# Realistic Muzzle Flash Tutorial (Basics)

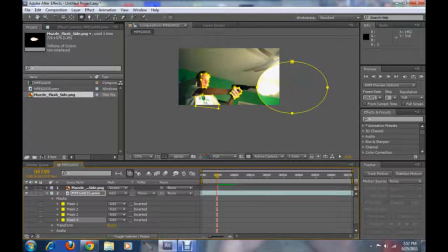4:13 So there's your glow, so to speak. Oops, hold on. Right about there. Okay. Now, on these masks, I have apparently four masks,
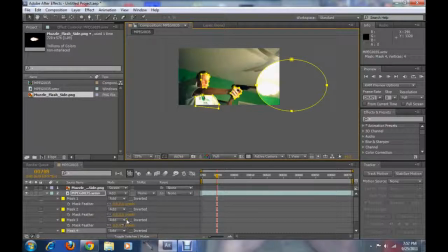4:32 and you want to hit F, and that brings up the feathering option. So on all of the main masks on the body, you want to bring the feathering up so it's not as harsh.
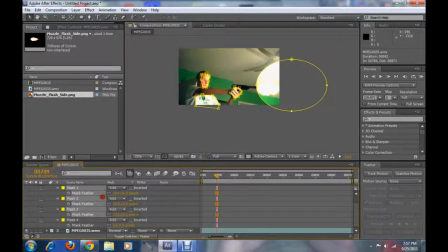4:48 That may be a little too much, actually. Let me zoom in here.
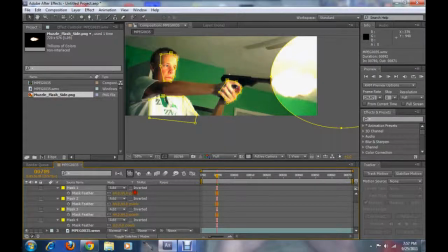4:54 Just get it right. I like to do stuff right the first time. Alright, bring it up so all your face kind of lights up. And then on this one,
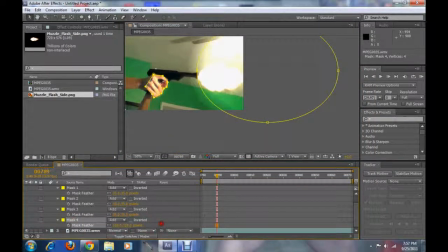5:04 you got to bring the feathering way up, because this is like the main piece. So 212, that looks about good. Okay, now that we have that, we need to keyframe it.
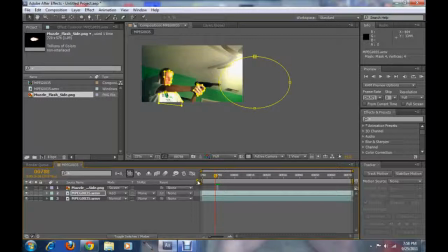5:18 So press T with this layer, with the add layer selected, press T to bring up the opacity, and click this little stopwatch to set a keyframe. And make sure you're on the frame right before the muzzle flare goes off, because like right there the muzzle flare, and then I'm on the frame right before it.
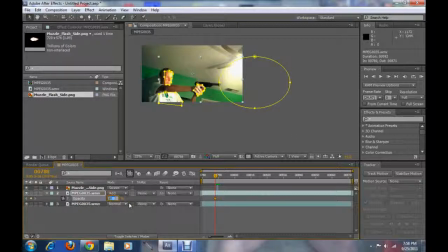5:37 So you're gonna set a keyframe and turn the opacity down to zero. And then move forward one frame to where the muzzle flare goes off, and then set the opacity back to 100, and then move forward
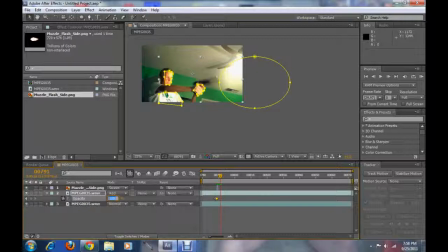5:57 two frames, and set it back down to zero to give it a little bit of time to dissipate. So, with all that, that's what you have. You have, let's do a little RAM preview quick.
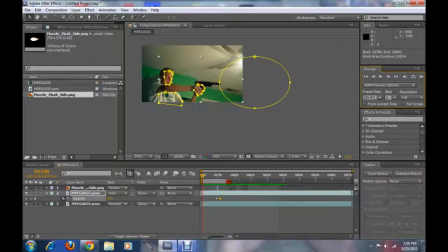6:15 Hold on, let me bring this. So this is what we have. It's a little short, hold on. You see the muzzle flash go off. If you even want to, you can make it two frames long, the muzzle flare, because you can't really see it right there.
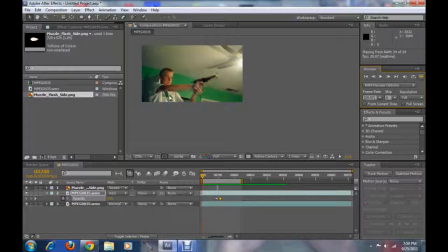6:35 But you can see as I shoot, you can see the glow, you can see the kind of scene light up, and that's basically how you make a realistic muzzle flash. If you wanted to, you can put some smoke effects in there, however you really want to do it, because it's your video and that's what matters.
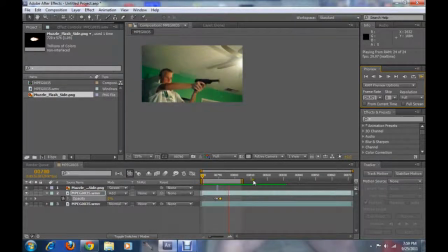6:55 And you know, some sound effects. Actually, I'll do that real quick. You know, just put a cool sound effect in here, just like a pistol shot.
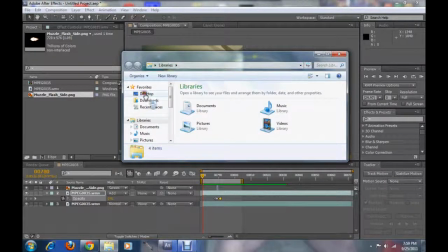7:06 So I think I have one. Hold on, let me find it. I have a pretty good one actually. I think it's good. You guys might not, but I like it because it's from a video game replacement sound pack.
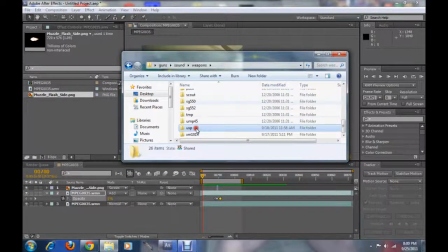7:22 And it's the USP. I think it sounds pretty cool, but it is
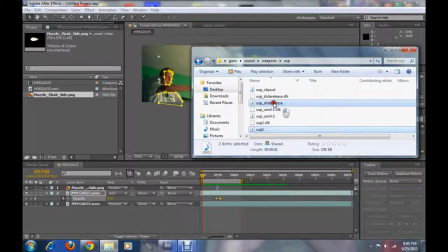7:30 USP1. Actually, I'm gonna also bring the slide release in. I'm gonna copy Freddy W from YouTube a little bit, because he's freaking awesome.
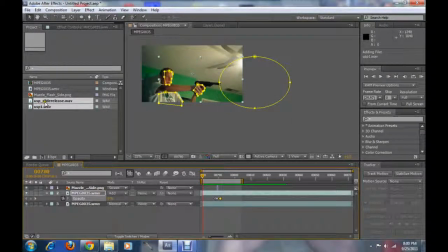7:40 So I'm gonna bring these in, and just for the heck of it, just because this is a tutorial and we're having fun, I'm gonna bring this in right as the muzzle flash goes off. This is the a little bit too early.
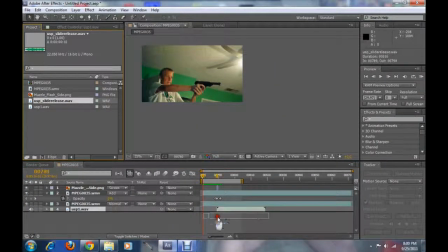7:57 There's that, and the USP slide release, just for that little extra oomph, that coolness. We'll bring that in like a couple frames, and we'll see how that looks and sounds.
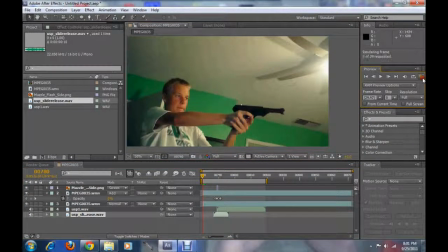Nope, that's a little short. So let's.